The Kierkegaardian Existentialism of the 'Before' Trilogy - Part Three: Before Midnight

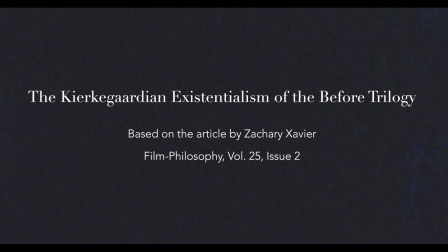10s
In this video essay is part three of a three-part series that examines the Kierkegaardian existentialism set in motion by Richard Linklater's Before Trilogy. You can also read the original article on which these video essays are based by following the link provided in the description box below.
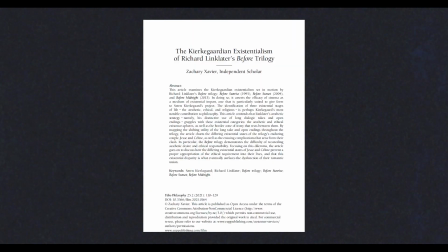26s
In both the article and the series I chart the differing existential states of the trilogy's enduring couple,
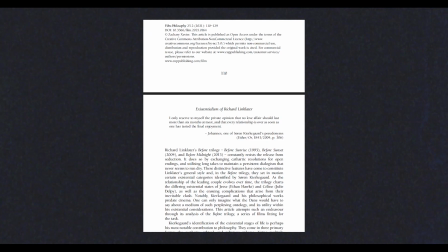33s
Jesse and Selene, as well as the ensuing complications that arise from their clash.
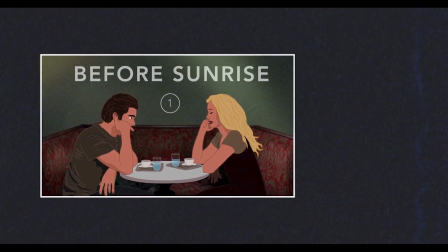38s
In part one, the relevant aspects of Kierkegaard's philosophical project were established, namely the aesthetic,
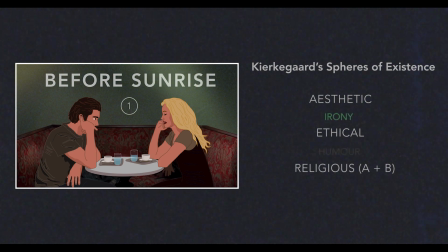45s
ethical and religious fears of existence, the border zones of irony and humour that rest between them, and the concept of aesthetic immediacy.
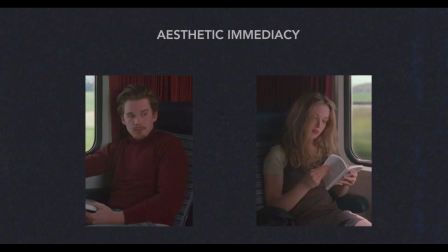53s
Following this, the initial existential states of Jesse and Selene in Before Sunrise were identified as representing two different strands of the aesthetic way of life, the former being a central asthete and the latter being a reflective asthete.
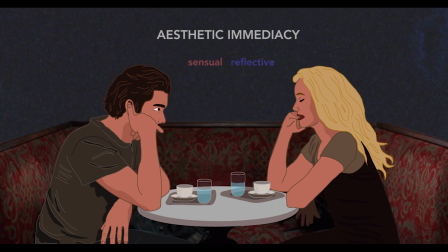67s
What unites these two strands is their absorption in immediate experience and therefore lack of any ethical commitments required for a defined existence.
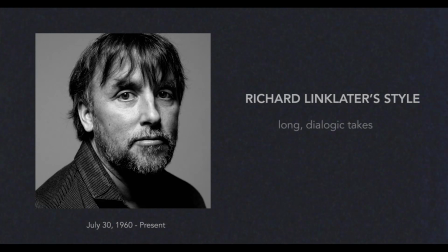75s
I also argued that the form of the film, namely Linklater's trademark use of long dialogic takes and open endings, facilitated this way of relating to the world.
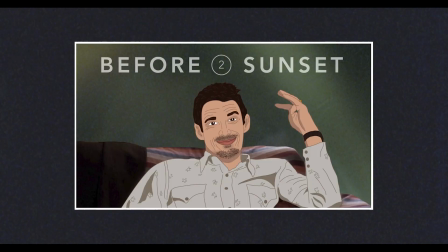85s
In part two I turned to Before Sunset and examined the existential evolution the leading couple had undergone since parting ways in Vienna.
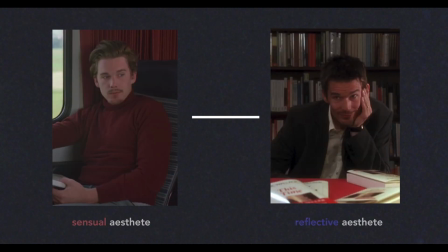92s
I made the case that Jesse had matured into a reflective asthete, an individual absorbed in reflective aesthetic experience,
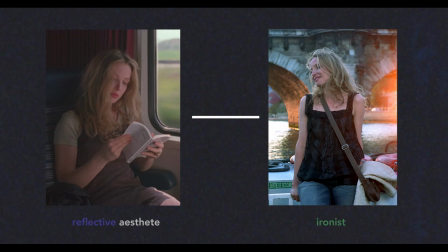99s
and Selene had become an ironist, an individual who's detached from the aesthetic sphere, yet is not able to appropriate the ethical requirement into their life.
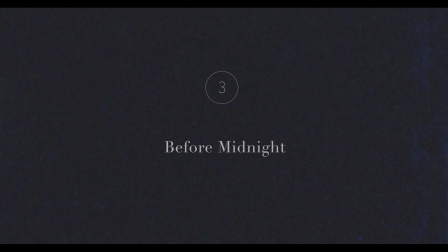108s
In this video, I will turn to Before Midnight and examine the existential stagnation that now characterises their lives, as well as the relational disharmony that has surfaced as a result.
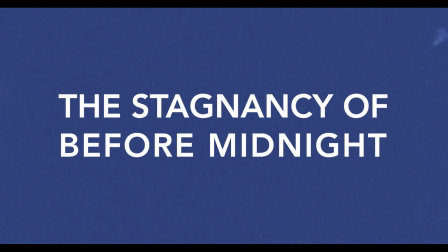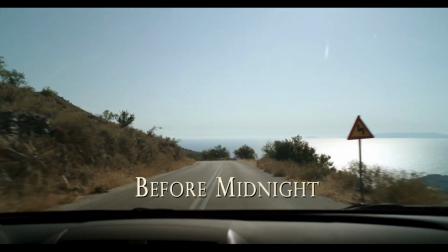123s
Linklater's third and so far final instalment picks up another nine years later on the Greek Peloponnese Peninsula,
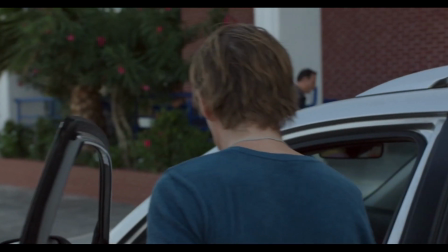129s
where we learn that Jesse and Selene are now in a long-term relationship, although not officially married,
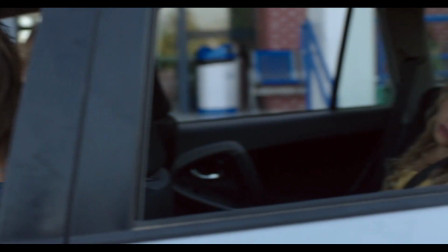134s
and have since had unplanned twins.
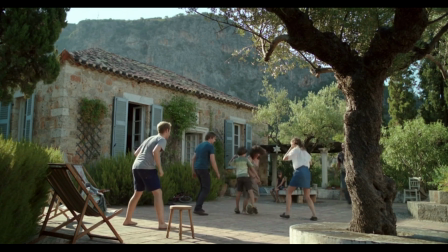137s
The film charts a day at a writer's retreat spent with their children and friends, and then segues into a gifted evening alone in a hotel room.
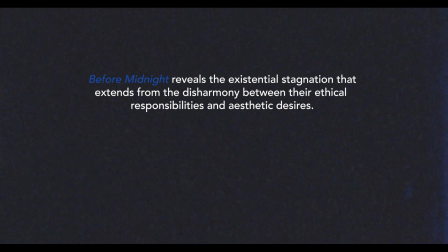144s
In doing so, the film reveals the existential stagnation that extends from the disharmony between their ethical responsibilities and aesthetic desires. To depict this stagnancy and its relational implications, Before Midnight maintains the general aesthetic strategy of the trilogy.
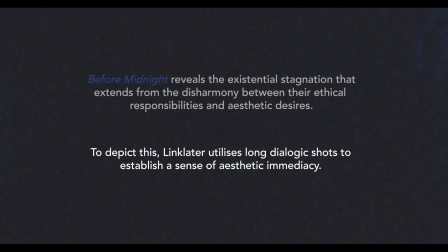160s
As with the prior two films, Link later utilises long dialogic shots to establish a sense of aesthetic immediacy. This is perceptible from the outset of the film.
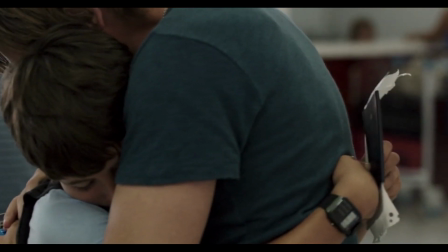170s
Just after dropping Henry, his son from his first marriage, off at the airport, Jesse rejoins Celine to drive back to the retreat where they are guests.
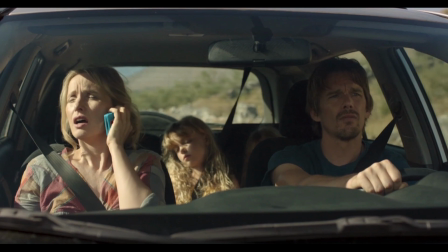178s
The camera is mounted on the bonnet of their rental car and through the windshield frames the couple sitting in the front and their young twin girls asleep in the back.
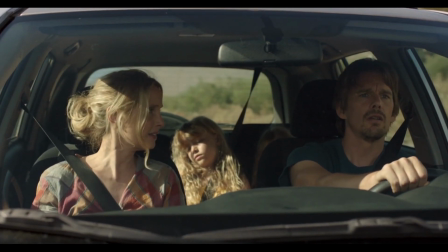186s
This shot is held for almost 15 minutes as the couple discuss a range of topics only once cutting away to a wide shot of some ancient ruins that they drive by.
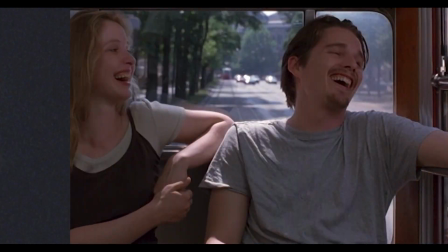197s
Significantly, this particular long shot does not grant the actors with the same degree of agency that it once did in the previous two films.
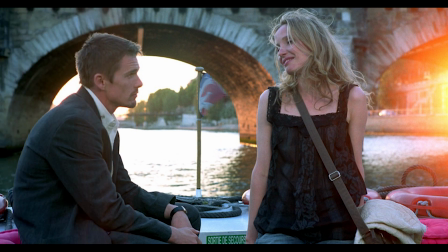203s
There is a certain confinement that is imparted by the airtight enclosure of the car,
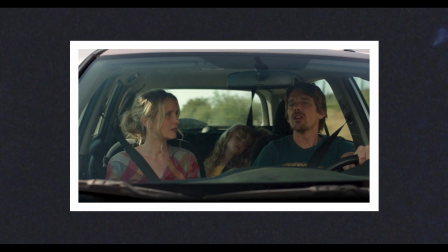207s
the sight of its seatbelts strapping the couple in place and the concentration it demands of Jesse in driving the vehicle. This view is corroborated when the couple, not wanting to wake their girls, decide to pass on the opportunity to stop at the ruins even though they promised that they would.
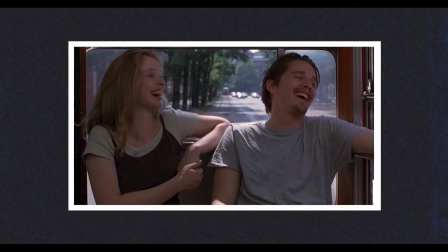222s
Evidently, Jesse and Selene have traded the aesthetic possibilities offered by the Viennese tram and the Parisian riverboat for the aesthetic complacency of the 4x4.
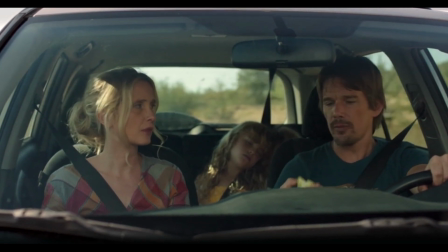231s
This extended shot effectively demonstrates how Jesse and Selene constantly negotiate their
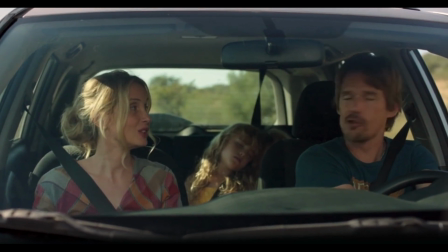236s
ethical responsibilities from within the ambiguous sphere of aesthetic irony that they collectively inhabit.
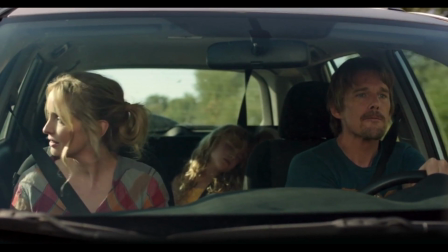242s
As we shall see, however, this mode of existence is unsustainable.
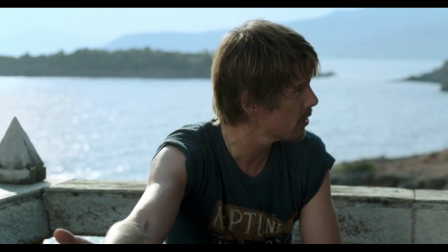247s
Jesse, now a successful novelist, comfortably remains in the immediate whimsy of aesthetic reflection.